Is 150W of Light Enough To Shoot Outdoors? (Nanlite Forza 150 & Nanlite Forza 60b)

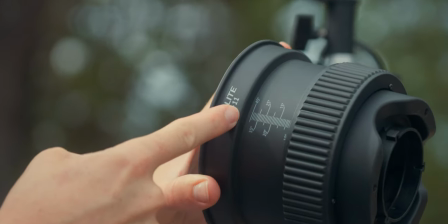8:11 So all the way in, we get a 45 degree beam, all the way out, we get a 10 degree beam.
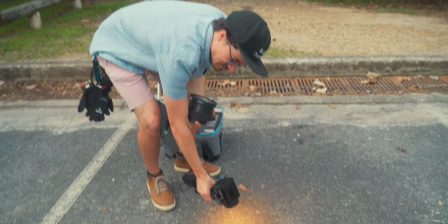8:16 So this is at 100%, so we can see like how intense it is. I have to go quite close to actually get light on the ground.
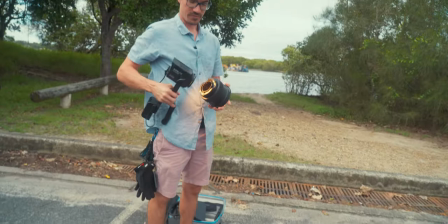8:24 But if I put the Fresnel on, and this is on the spot,
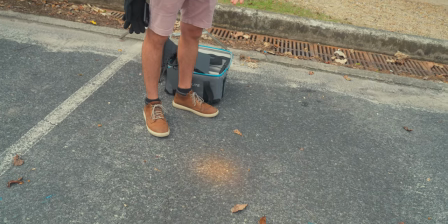8:28 we can now get basically the exact same intensity, but look how much further away I am, sort of thing.
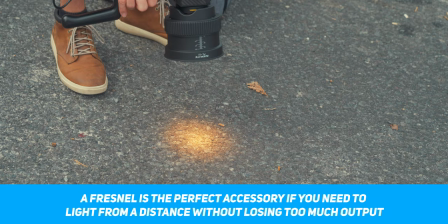8:34 And then if I was to come into that same position, we get a much brighter light. But you can see how spotted it is.
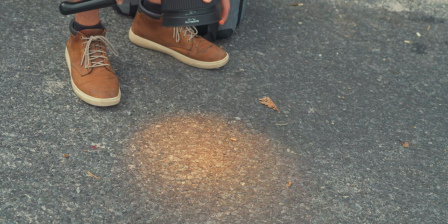8:40 And then if I adjust this out, we can see the beam gets bigger and bigger and bigger, which is pretty cool.
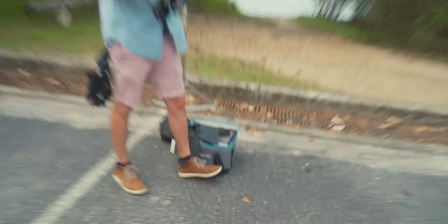8:46 So what we're gonna utilize this for is as a hair light.
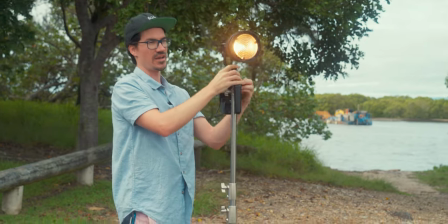8:50 Now the main problem we're going to run into is that it's going to be a very small beam, which means that I'm not going to be able to move too much once we set it up. But it'd be perfect to say like a little, you know, talking head setup where you don't not really moving that much,
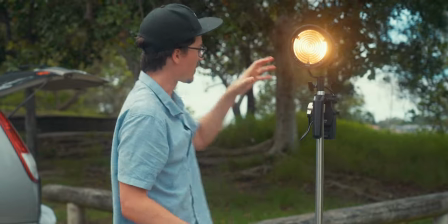9:05 but you just want some sort of separation for the background, because this is going to be a bit darker. And if we can have an edge light, we'll see in a sec how much it makes a difference and how much it just separates me from the background.
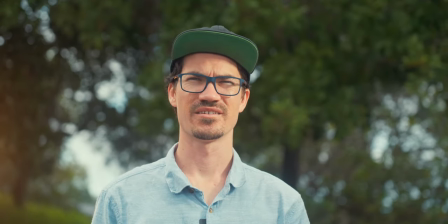9:17 Is that hitting me? It looks like it's actually in the perfect spot.
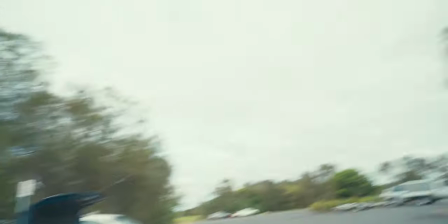9:22 Yeah. Oh, I can kind of see myself. Oh my God, everything's bloody happening today.
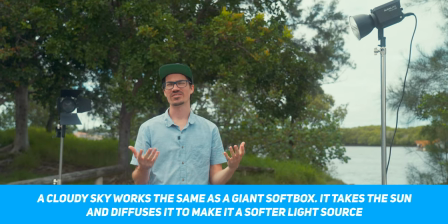9:30 No lights. This is just overcast daylight, which is going to look somewhat decent because it's a very soft source, so it's not going to be super hard. But if we want to accentuate things, we can add key light, Forza 150 with a reflector dish, no softbox because it's just not quite bright enough.
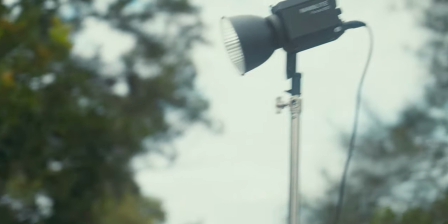9:47 So this is just adding a harsher source just to add a bit more contrast.
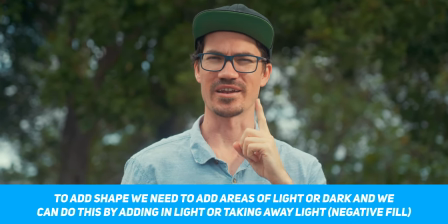9:53 So contrast is just the difference between your light and your dark. So this is lighter than this. So we're getting a contrast, which is adding shape to my face.
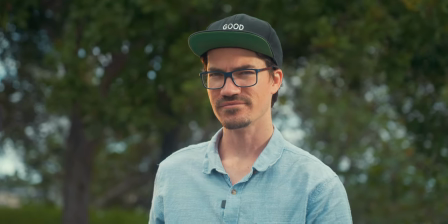10:01 And then if we add in a hair light, we're now getting a separation.
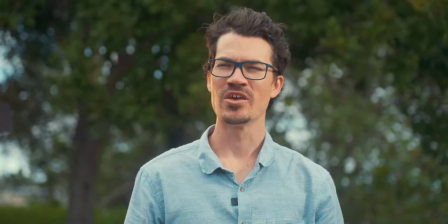10:09 Let me take my hat off, because this will be a bit easier to see. We're now getting a separation between myself and the background.
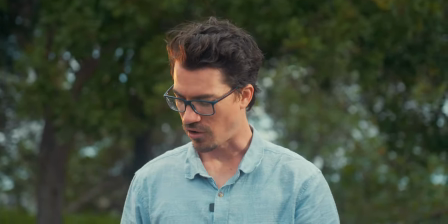10:16 So we've got a darker background. If I turn that off again, your hair is gonna be the most noticeable,
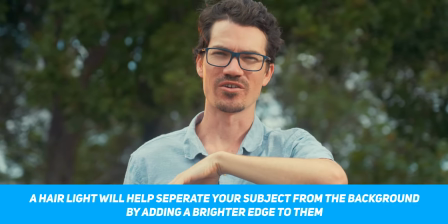10:21 because obviously I've got dark hair and it's a dark background. But when I turn on the hair light, which is basically what it's supposed to be,
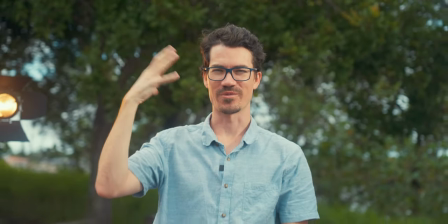10:27 it just gives an edge, which then gives a separation between myself and the background, adding a three-dimensionality to the image.
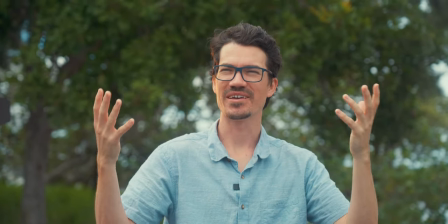10:35 Without this, it's just very much the same. It's very soft, very, like, there's not too much going on.
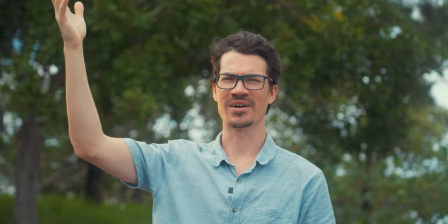10:43 You might get a bit of a shadow under here because the light's all up here, but there's not a whole lot of depth going on.
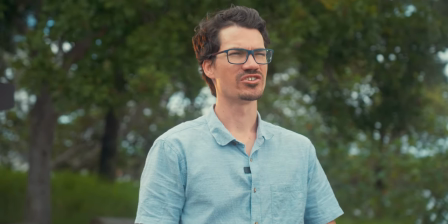10:48 So that is the main thing to keep in mind when you are lighting subjects. So I was confident that the Forza 150 would overpower the sun with a reflector dish.
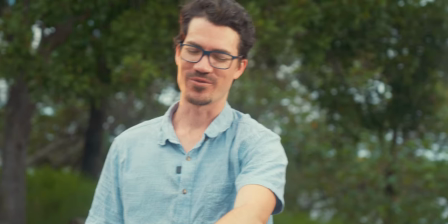10:56 I had no doubts about that. I was hesitant about with the softbox, but just because you're making the source so much bigger,
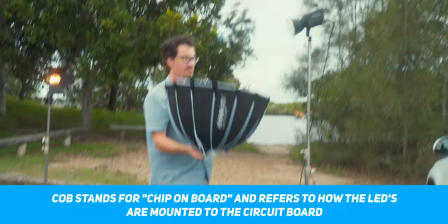11:04 like look at this, it's gonna be hard to see, but like if we compare this, so this chip,
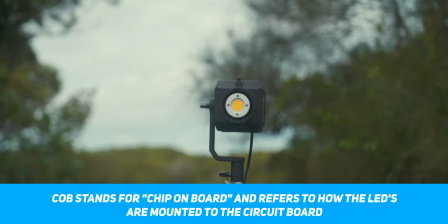11:09 the COB, is the size of the light source, and we're trying to modify it to become from this to this.
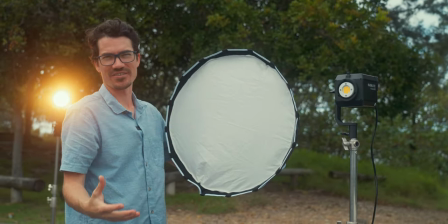11:16 Like you can just see how much bigger we're trying to make the source, and by doing that, we're gonna obviously lose intensity.
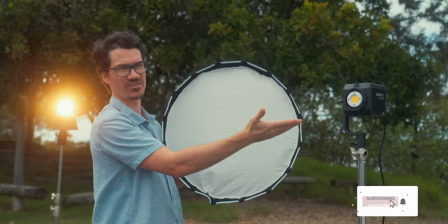11:24 And we saw that, like this is powerful enough to overpower the sun with just the reflector dish.
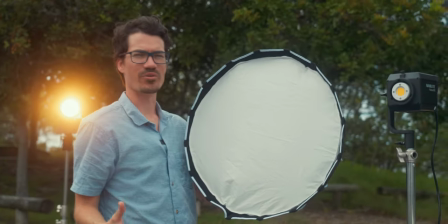11:28 But then as soon as we went up to this, there's just not enough output to soften it this much to then overpower the sun.
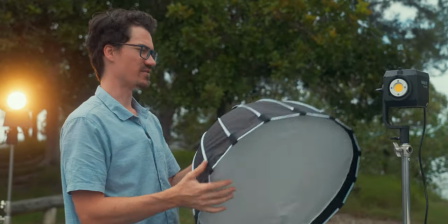11:35 So if we had like a bit of a smaller one, this is a 60, maybe we had like a 20 or a 30 centimeter softbox. I don't even know if they make that, but that might be better. But yeah, fun little experiment.
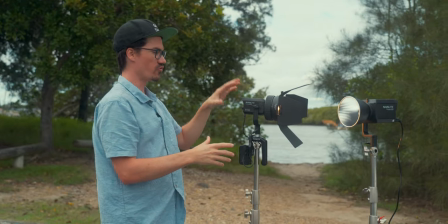11:47 And again, this is just a really cool, compact, really minimal kit.
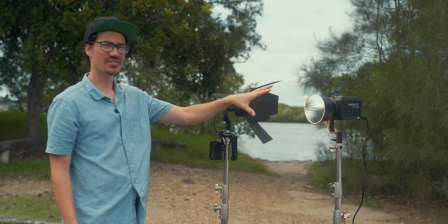11:52 Like tiny lights, tons of output, enough for most situations.
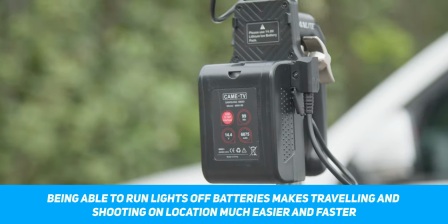11:58 But like the footprint is just so small, like we can run them off batteries. This is gonna run for an hour and 40 minutes at full power.
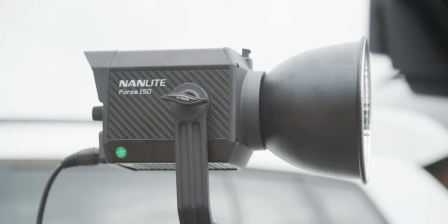12:04 This on two batteries should last about the same amount of time, 200 watts of battery.
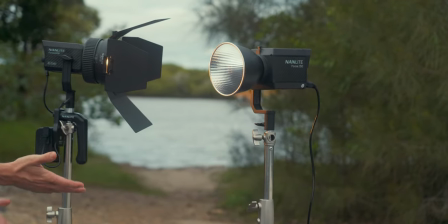12:12 But like an hour of power on a tiny little setup like this, you can't really go wrong with that.
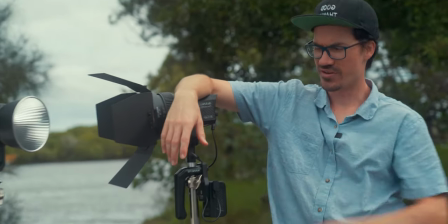12:17 That's actually, it looks like a cool dude now. But yeah, that is a quick little setup.